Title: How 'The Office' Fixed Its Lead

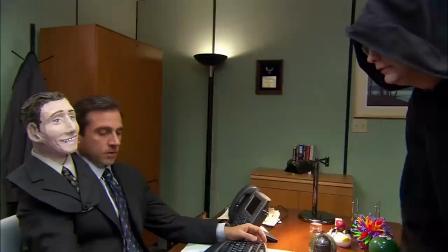[7:52]
And for one clearly stated reason, Michael wants to believe that he is friends with everyone in the office,
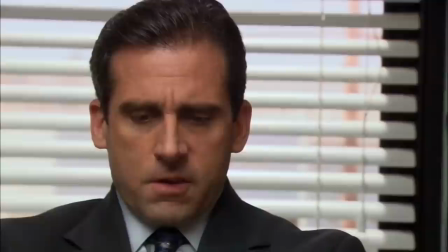[7:59]
and implicitly he doesn't have friends outside of work, so he's afraid that firing someone will make that person hate him,
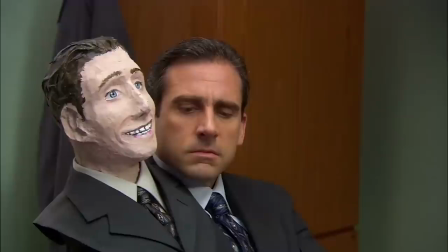[8:07]
a concept he can't bring himself to handle.
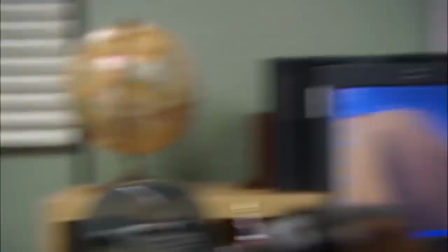[8:10]
Michael needs to be loved, he needs someone to care about him, but he struggles to understand how people work, how they think.
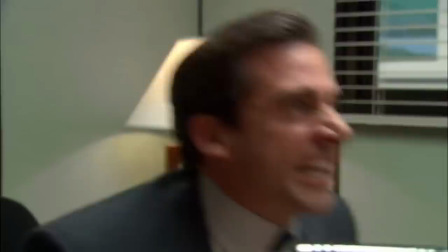[8:18]
He's not a bad person to the core, he's just wired up wrong, and he surrounds himself with a lot of bad influences.
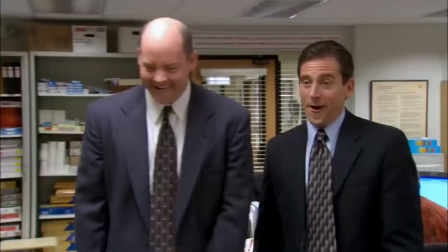[8:27]
So when we see Michael interact with Packard for the first time, we come to realize something.
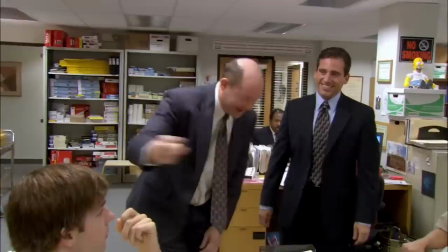[8:32]
Michael respects this man, because he views him as a strong enough personality to gain the love and admiration of everyone around him.
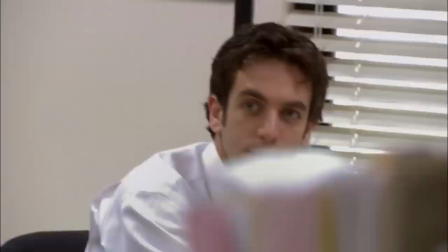[8:41]
He thinks that Packard is a badass and wants to be just like him.
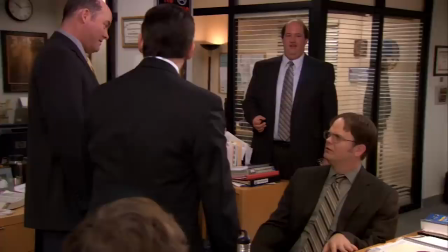[8:46]
But what he doesn't realize is that everyone hates Packard. He's the least popular person in the world,
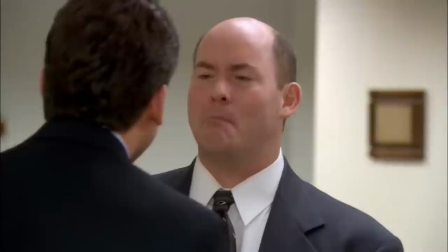[8:53]
but everyone pretends to not be bothered by him because they know that fighting him will only make him more obnoxious.
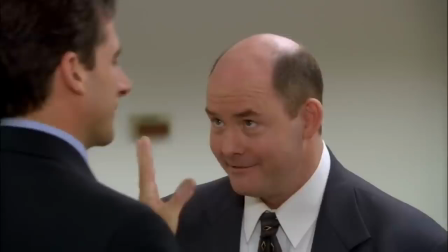[9:00]
But Michael sees him as the coolest guy ever and wants to do anything to be loved by him,
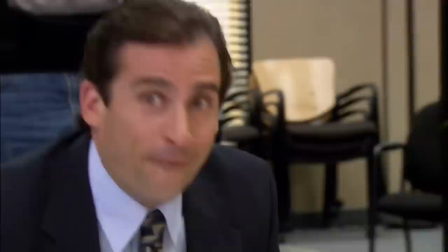[9:05]
even if that means putting up with and enabling constant abuse.
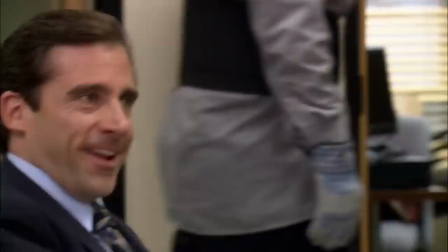[9:10]
It's clearly not just that he's too spineless to stand up for himself, but that he also thinks that Packard likes him,
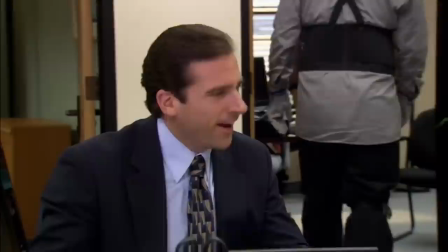[9:16]
and he believes that the cruelty involved in their relationship is just part of that exchange.
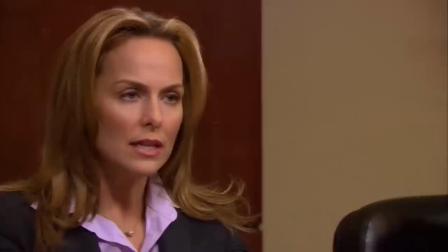[9:21]
We see this a lot in the show.
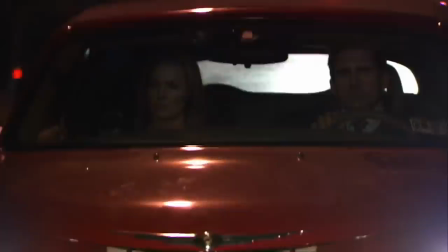[9:23]
Michael's desire to be loved and to unconditionally love in return ends with him in multiple emotionally abusive relationships,
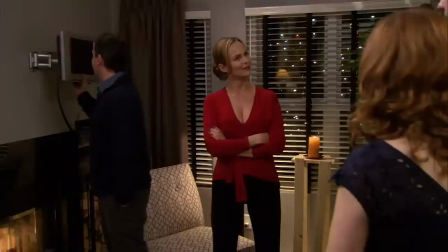[9:31]
specifically the one that he forms with Jan Levinson, a person who takes advantage of his subservient attitude and willingness to do anything to find validation.
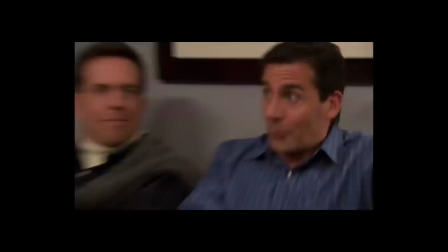[9:40]
The dinner party episode is the most important in the show, not only because it's the funniest,
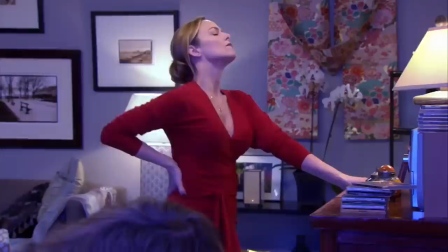[9:45]
but because it's Michael trying desperately to live out a fantasy of being
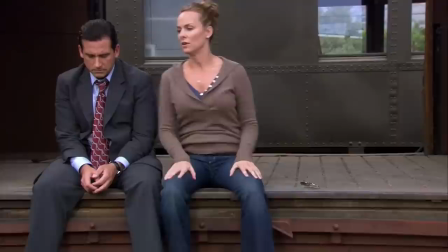[9:50]
someone with a loving housewife and with friends who care about him enough to want to come over.
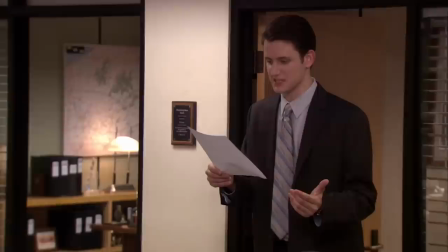[9:55]
The entire summation of his relationship with Jan is that it's never really love, but that he's too afraid of being alone to accept this and let it end.
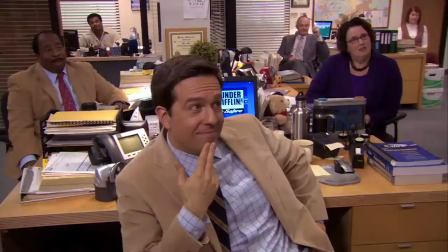[10:05]
I've heard a lot of people say things like, If The Office was made today,
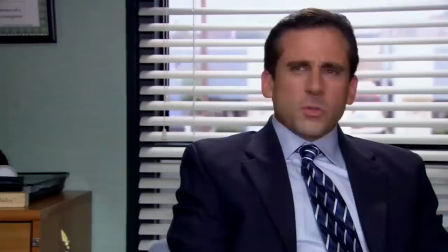[10:09]
it would have been cancelled by PC culture policing what jokes can and cannot be told.
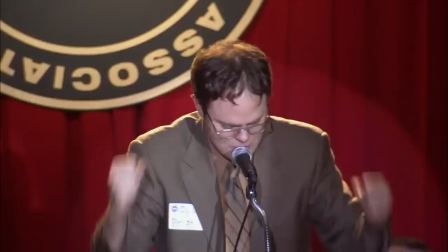[10:14]
Like before in my video about It's Always Sunny, I find myself very confused by this sentiment.
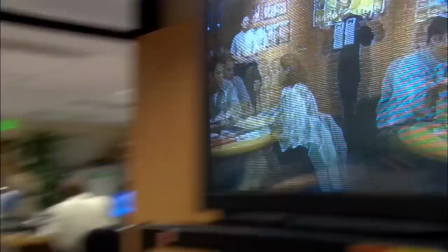[10:20]
Because in this case, the show is being written by leftist PC writers who are trying to make fun of edgy, hat comedians.
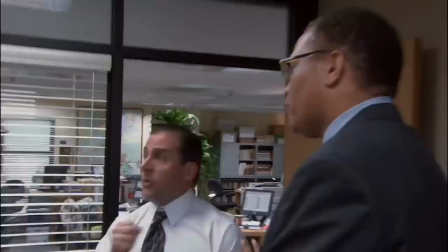[10:29]
If you think the humor in Michael screaming racial slurs in the middle of the day is that he's actually doing something funny, and if you think that acting like this actually is amusing outside of fiction, never talk to me.
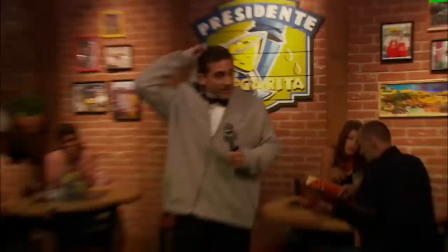[10:42]
Season 2 is brilliant partially in its ability to solidify the point the show is trying to make about moments like these.
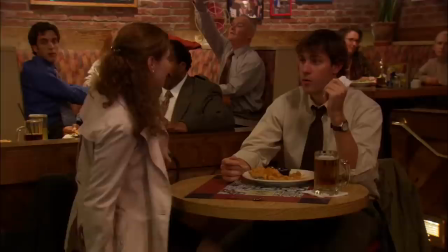[10:48]
In Season 2, Episode 1, The Dundies, we see Michael begin performing as a character named Ping.
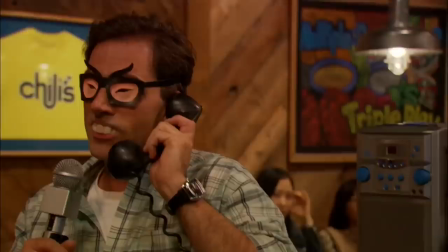[10:55]
Michael playing Ping is not funny in the slightest.
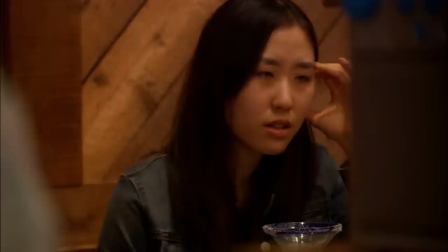[10:59]
What's funny is when the camera pans over, and we see an Asian woman at the Chili's just staring at this horrible, horrible man.
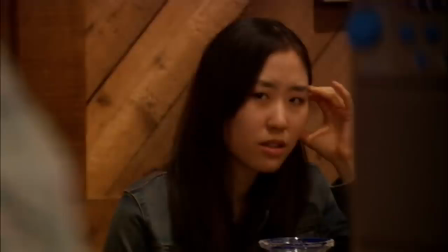[11:08]
In narrative, the joke is framed at her expense, but because of her inclusion in the meta-narrative,
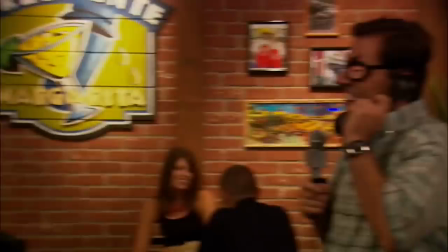[11:14]
the meta-joke is redirected towards mocking Michael instead.
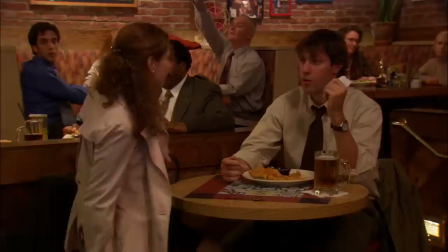[11:19]
This subtle distinction in how the bit is presented shows us a wide nuance in the purpose of comedy like this being presented in the show.
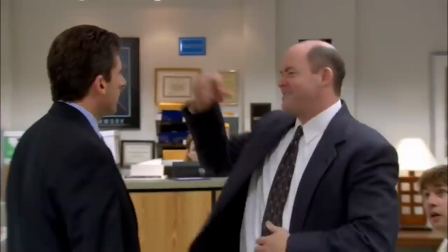[11:27]
This brings us back to Season 2, Episode 2, which, tangents aside, is what this video is supposed to be about.
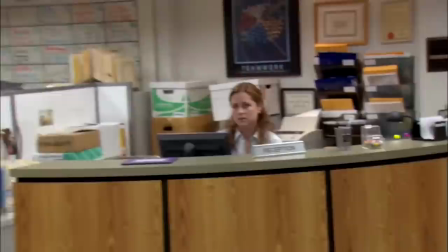[11:35]
The main story this episode revolves around another person at Dunder Mifflin losing their position at the company due to sexual misconduct,
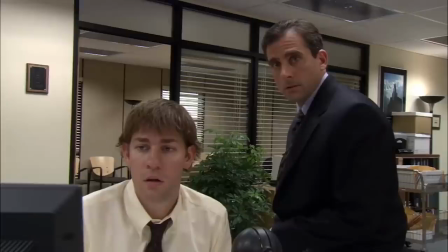[11:42]
and Michael is informed that Toby has been asked to give a presentation on appropriate behavior and the company's policy on harassment.